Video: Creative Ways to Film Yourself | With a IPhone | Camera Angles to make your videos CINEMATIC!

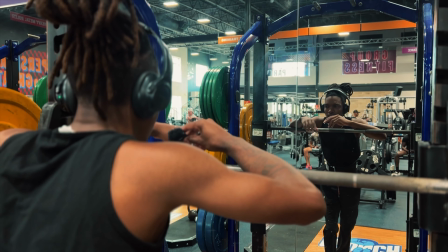4:13 Look, this is kind of how it would be right here, just like this. This is another good shot, good angle for you guys to get.
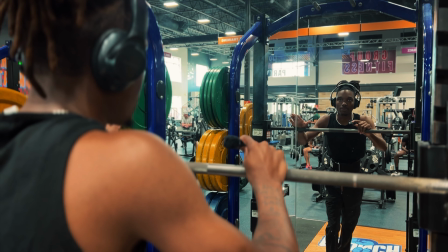4:19 These are all the angles that I love to use in my like cinematic films, cinematic vlogs.
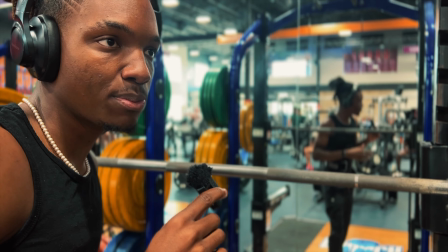4:24 I'm gonna just keep running through them and showing you guys. I'm also rambling a little bit because I'm nervous, because yes, I am in a very public place and there's like 100 people here.
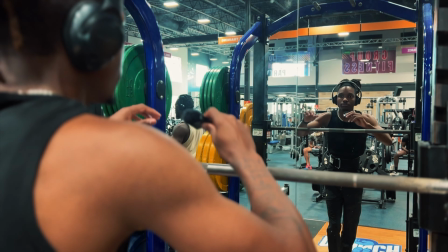4:33 So it's easy to get nervous, you know? But yeah, so this right here, the over the shoulder, you can do it close, you can do it wide.
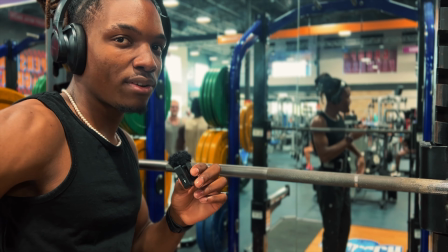4:40 And the first one is more of an establishing shot because you can see everything that's going on.
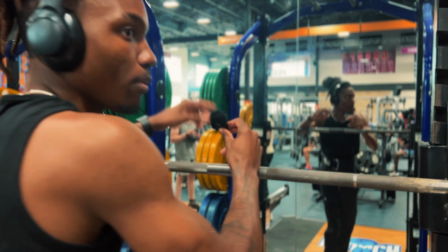4:45 And then you have the over the shoulder. So yeah, we're about to go ahead and move to the next one. The next one I'm probably gonna have is like a close up, you know?
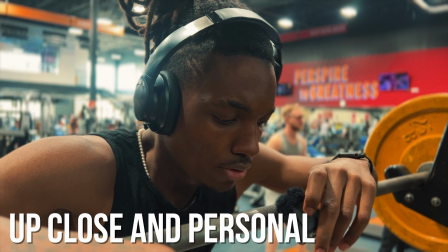4:51 I like to call this the up close and personal. This one right here is the up close and personal.
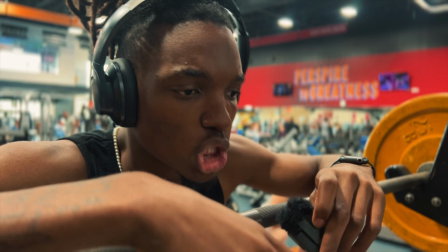4:55 Stop looking at me like that. Nah, but this can really like show emotion within the face and detail on what's going on,
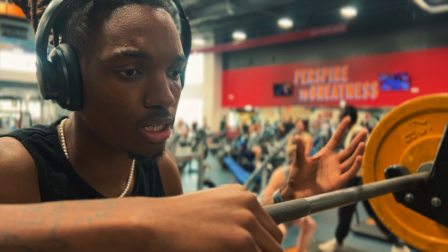5:02 because it's still giving a portion of my background over here, but it's still showing me in the foreground.
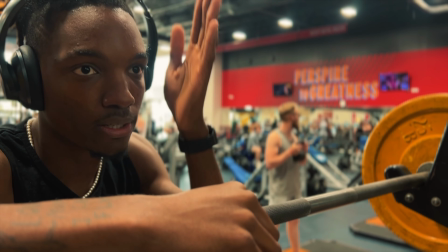5:08 Also, guys, make sure you want to use grids at all time. I'm in the first third of the grid, and then there's another third of a grid right here.
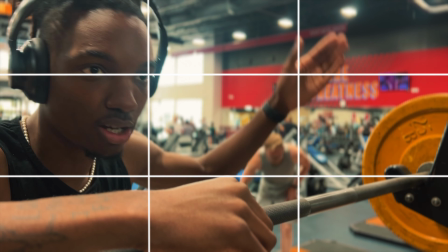5:14 Everything else, another action going on that side, on these lines of the grid, while I'm in this third.
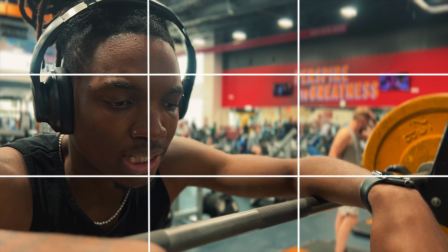5:19 So I'm in the first third of the grid, and literally, this is another angle that you could use.
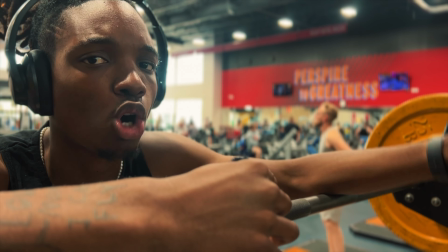5:25 I don't have a specific number on angles. I'm gonna just run through all the ones that I like to use when doing any of my cinematic vlogs.
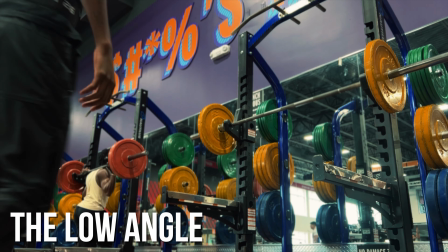5:31 The low angle.
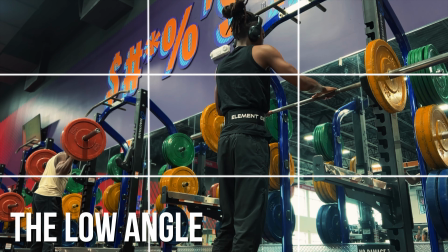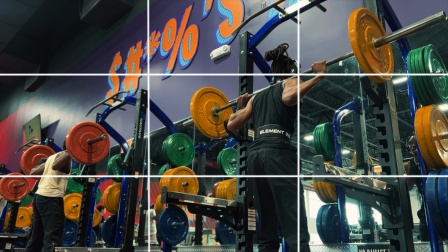5:38 It's a pretty good angle for a lot of different things, honestly. We love the low angle.
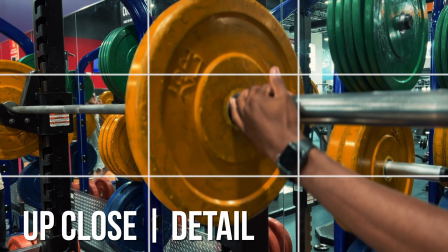5:46 Up close detail shot. You could do this when like you're doing an action or something, and you're like, for example, I'm changing the weights right now.
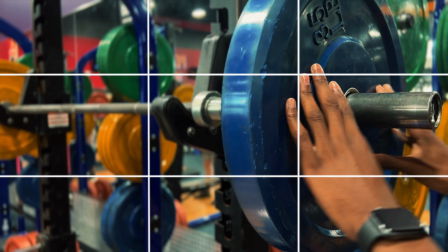5:53 So this makes for a good shot. Up close and personal detail shot to show what the subject is doing.
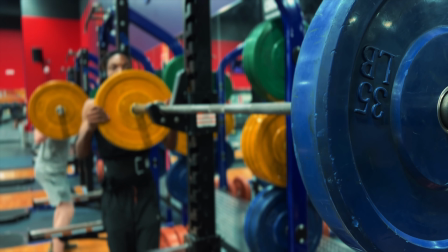6:02 Another good detail shot where you have one subject in focus and then you have your physical subject in the back out of focus, and they're also doing an action.
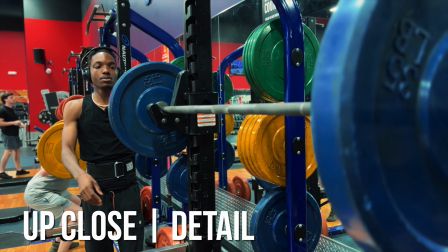6:10 So it's like you can see them, but you can't really see them at the same time. I like to do this one as well.
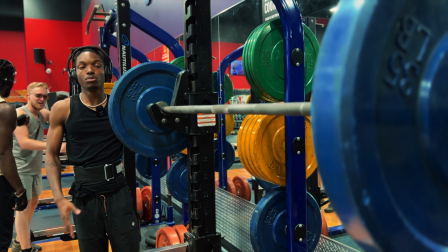6:16 I know I'm out of focus, LOL, or I'm probably in focus, I don't know. But you have a foreground, you got a middle ground, and you have a background.
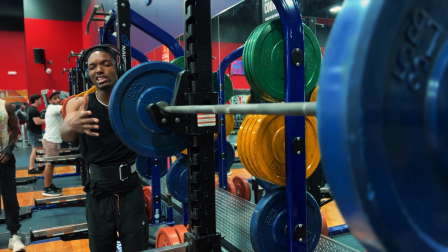6:22 I right now am in the background. So I like this shot as well because it shows like depth, you know?
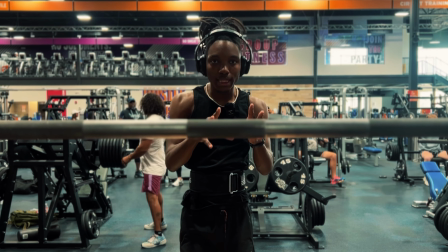6:27 This is another one of those uncomfortable ones. I'm gonna be all up in the camera and stuff like that, but I'm gonna be constantly going in and out of frame.
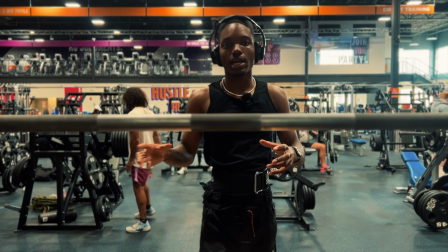6:36 So it's kind of like one of those like awkward ones.
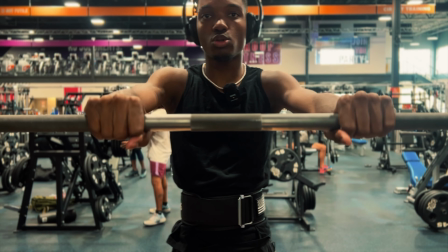6:41 I don't know. I kind of like this one because it's like, it shows, you see what I'm saying? Like there's detail here.
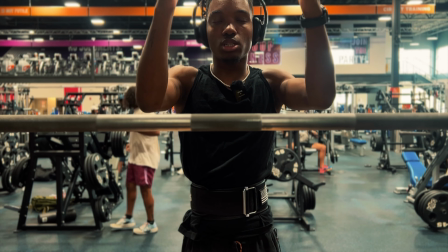6:46 Both of my hands are on the two rule of third lines.
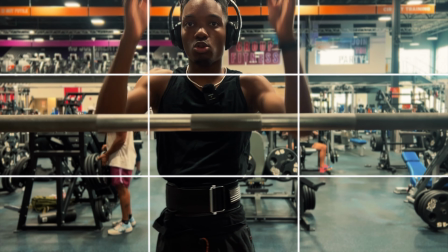6:51 So there's a rule of third line going through here, and then a rule of third line going through here. Both of my hands are here.
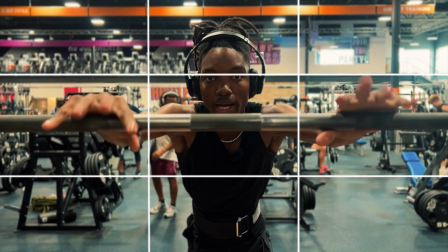6:56 So I could come like this. You guys can see my hands. Heads down, I'm in my vibe.
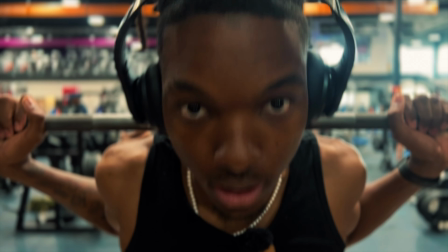7:01 I get my arms right, I go in, uncomfortable close. I'm looking past the camera.
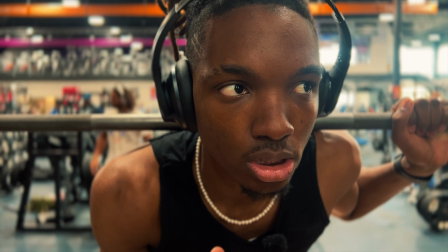7:06 That's another good tip. When getting these angles, never look in the camera because it's gonna look unreal.
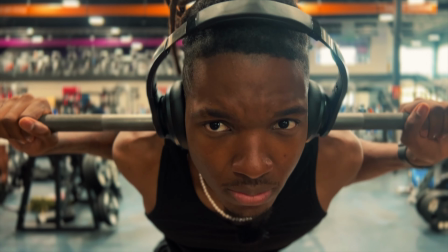7:11 Look past it. Like I don't even see y'all right now. I'm looking past the camera, you know what I'm saying? And then go in, you're looking past the camera, continue looking past the camera.
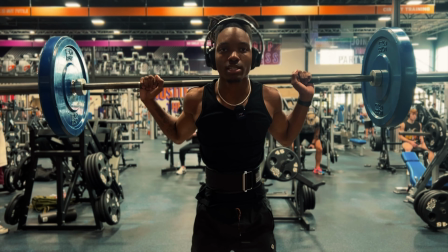7:18 You come out, you show what you got, like the weight and establishing shot. All these static. These are like the best.
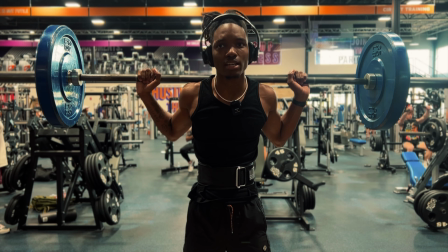7:23 That could be another one I could call this, like best static, you know, static angles or static shots or whatever.
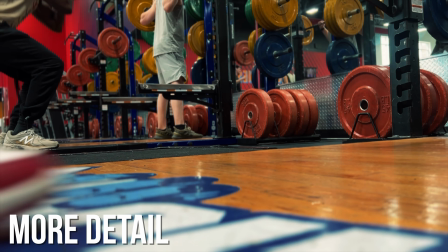7:30 But yeah. It's another one of those detail shots, you guys, from the shoes, you know.
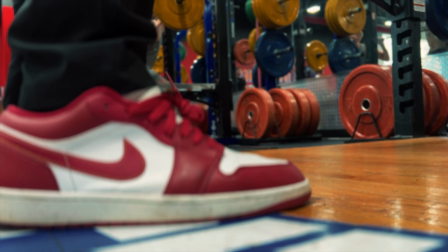7:39 I like to get this one too, because this is like a shot that no one's regularly gonna get. A little shoe shot, the crease, how your shoe creases.
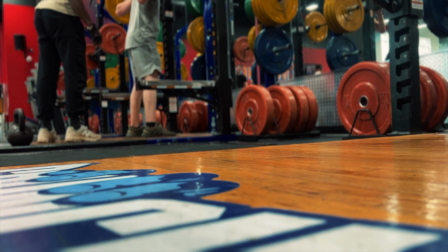7:47 There's all of that, you know. You could get this from different many angles. You can get this from the back too, such as like the walk-in.
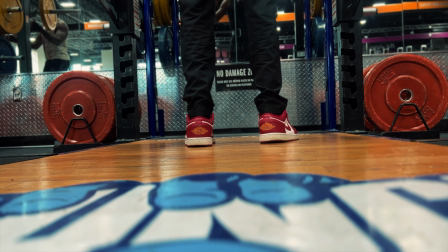7:54 When you walk into the camera, kind of focusly go out of focus. You can get it when you're walking towards the camera.
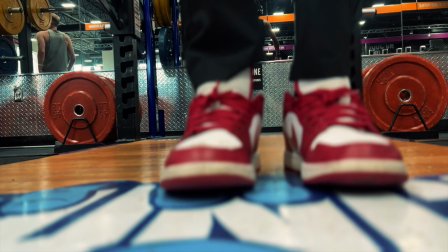8:01 And you bend. All of these angles, you know?
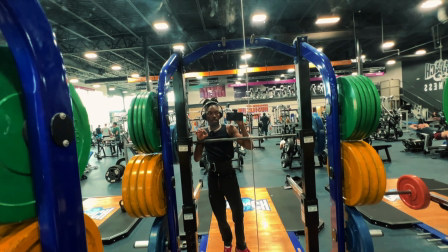8:06 Okay, so for this next one, I'm gonna try to like mount the camera up here, but upside down.
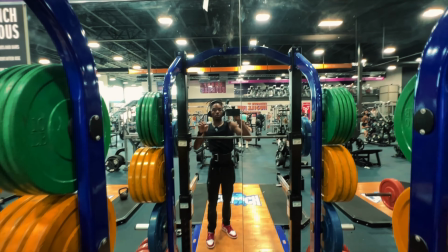8:11 So yeah, bear with me, but this is kind of how it's gonna look.
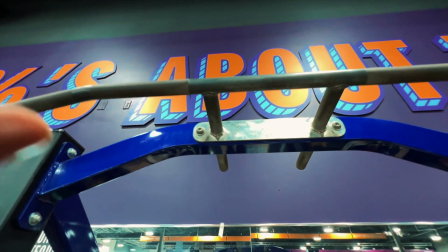8:14 I'm literally gonna just take this tripod and literally try to like put it inside of that hole right there and put it upside down so I could hang.